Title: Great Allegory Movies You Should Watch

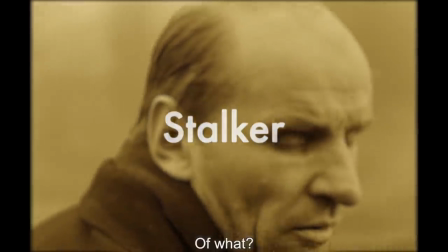Кого?
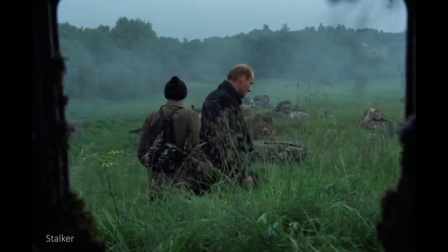Now we move on to a film that is very much the opposite of our previous entry.
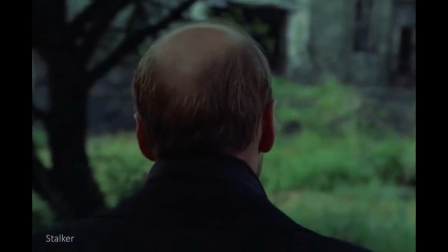It's about an hour longer, very much subdued and slow in comparison, not bombastic in any way.
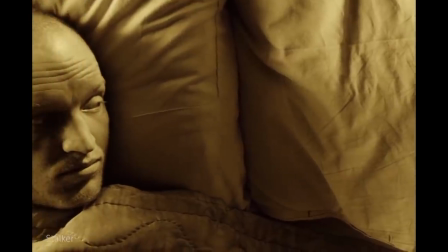Andrei Tarkovsky's Stalker. The eponymous protagonist of the movie is a man whose purpose is to guide people into the zone.
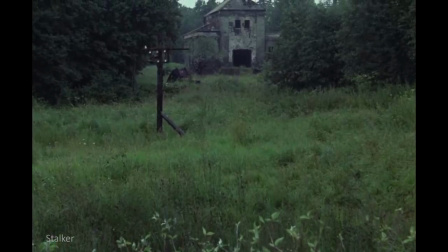A mysterious area that's off-limits to everyone, but contains a room that's set to grant wishes.
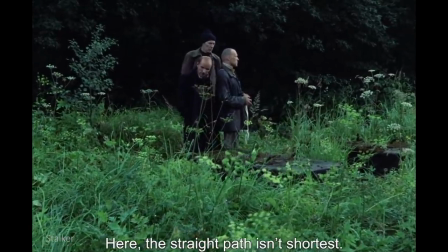Здесь не ходят. В зоне вообще прямой путь не самый короткий.
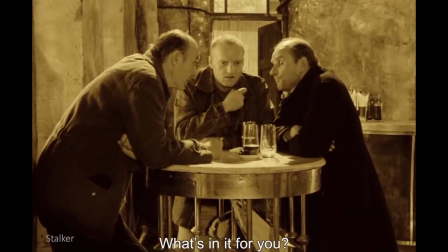Чем дальше, тем меньше риск.
The Stalker's clients are a professor and a writer, each with their own reasons to venture into the zone.
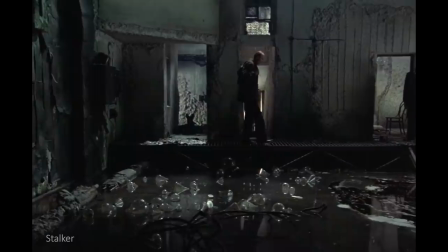This classic is not disposable entertainment. It's not a film that's concerned with keeping us hooked or on the edge of our seats.
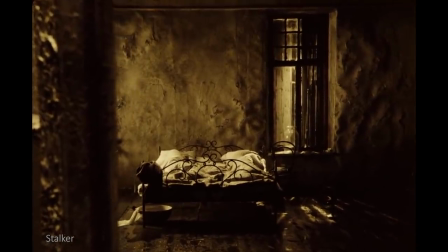Just as an example, when told that the beginning was too long, Tarkovsky responded by making it even longer.
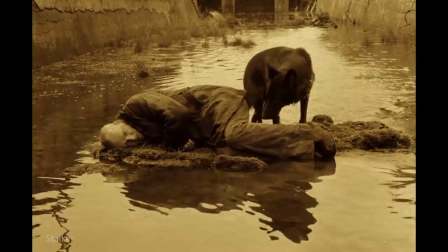The green landscape, the sound of the water, the long takes,
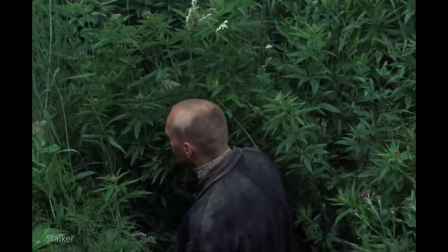they all give the film an earthy and organic quality that complements the themes of belief, faith,
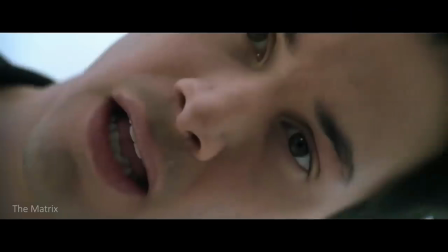philosophy, and the uncovering of our deepest desires. Before we move on to our last movie, here are a few other interesting selections from the film club. Matrix, of course, the most infinitely layered allegorical movie of all time.
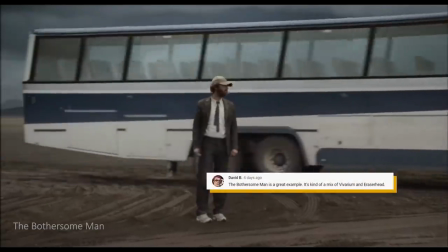The Bothersome Man is a great example. It's kind of a mix of Vivarium and Eraserhead.
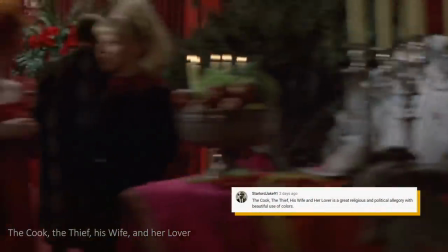The Cook, the Thief, His Wife, and Her Lover is a great religious and political allegory with beautiful use of colors.
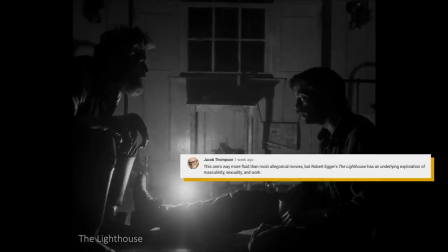This one's way more fluid than most allegorical movies, but Robert Eggers' The Lighthouse has an underlying exploration of masculinity, sexuality, and work.
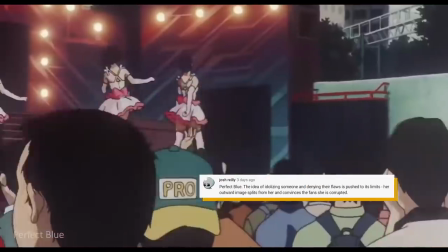Perfect Blue. The idea of idolizing someone and denying their flaws is pushed to its limits,
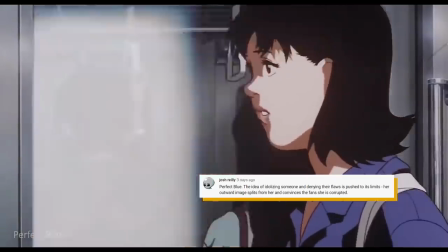Her outward image splits from her and convinces her fans she is corrupted. I would recommend Cat People.
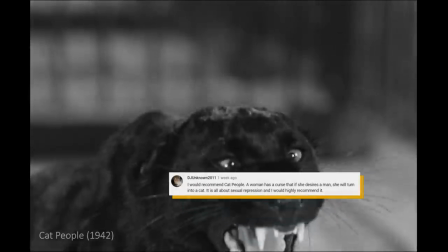A woman has a curse that if she desires a man, she will turn into a cat. It is all about sexual repression, and I would highly recommend it.
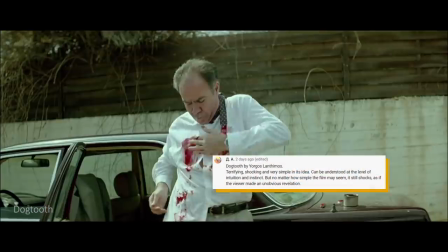Dogtooth by Yorgos Lanthimos. Terrifying, shocking, and very simple in its idea.
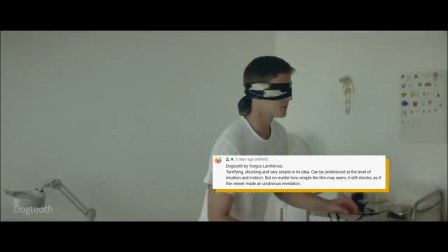Can be understood at the level of intuition and instinct.
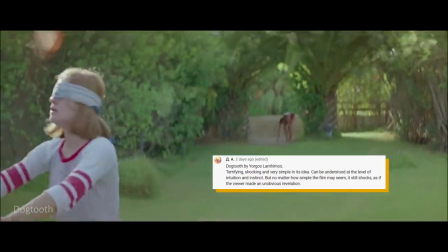But no matter how simple the film may seem, it still shocks as if the viewer made an unobvious revelation.
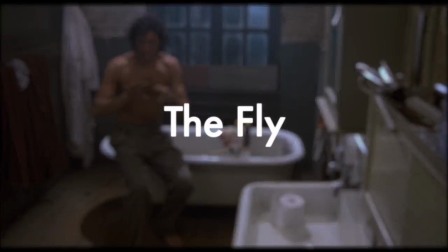What's happening to me? Am I dying? Is this how it starts?
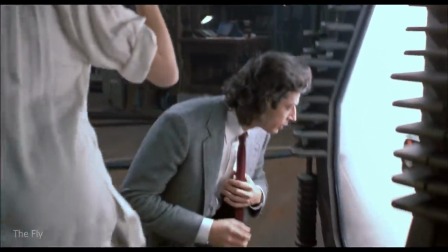Am I dying?
We'll be ending this recommendation list with one of my all-time favorite horror films, David Cronenberg's remake of The Fly.
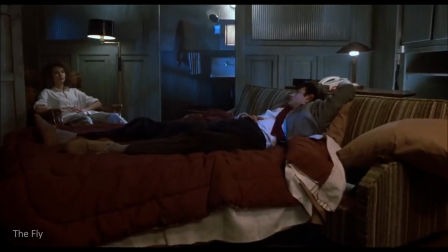It's a very simple and lean story.
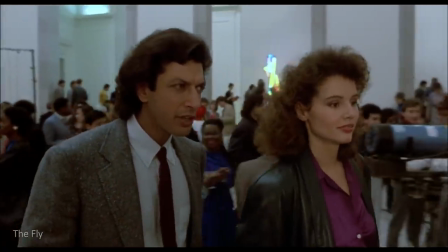Seth is a scientist that tries to impress Veronica, a journalist, by showing off the fruit of his research, a teleportation pod.
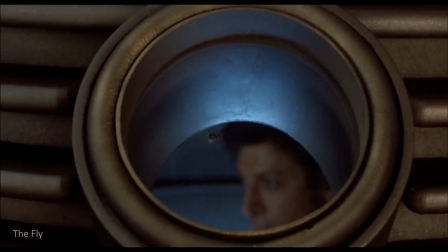When he decides to test it on himself, a fly enters the pod, which causes both of their genetic structures to be fused.
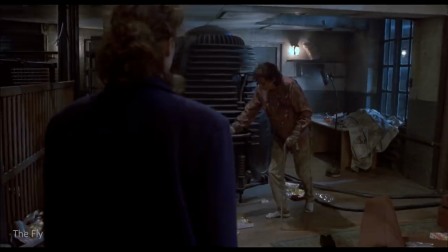As time goes by, Seth begins to lose his humanity as he slowly morphs into an insect.
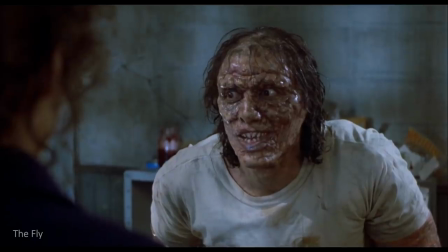No, I'm becoming something that never existed before. I'm becoming Brundlefly.
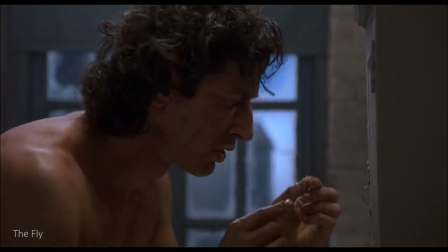The Fly is body horror at its best. As we've mentioned in one of our previous videos, the gore, the disgusting practical effects,
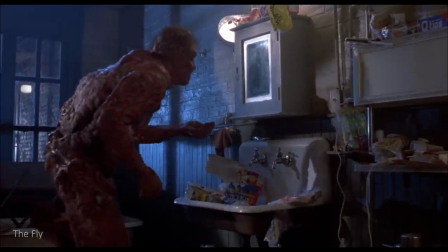they all serve not only to shock us, but to show us a physical representation of the changes within.
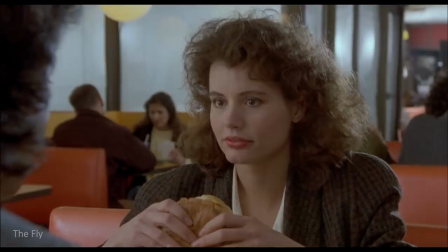And just a word of advice, it's best if you don't eat once the transformation begins.
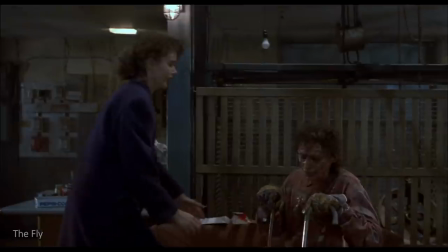Underneath the horrific visual surface, Cronenberg wants to make us think about aging and disease and forces us to confront those inevitable aspects of life,
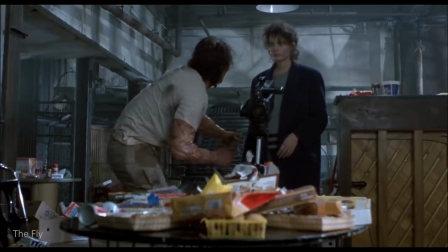while exploring it within an unconventional and unearthly relationship.
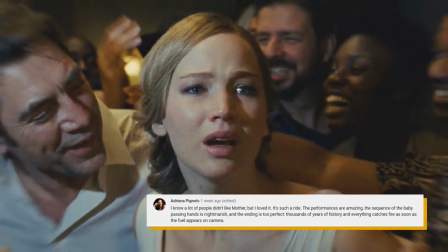So that's it for this month's list, and I hope you enjoyed our look into allegories and metaphors in movies.
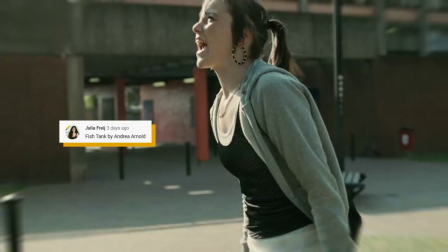We were supposed to have a community video next week, but we will be retooling that segment and reinstating it for a later month.
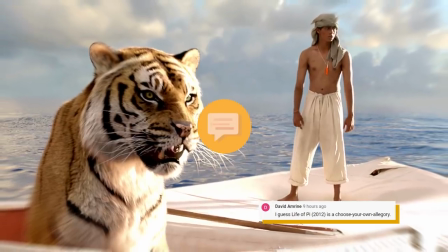For now, let us know what other genre or theme you would like for us to talk about in the future.
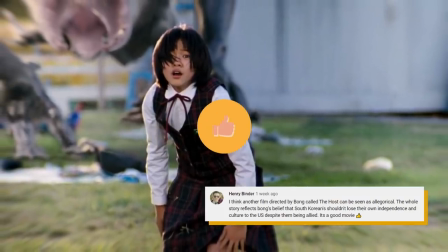If you enjoyed this video, please give it a like, subscribe if you haven't done so yet, and share with a friend.
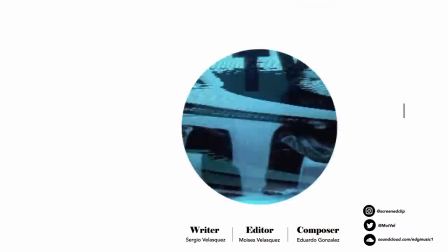See you next time at the Film Club.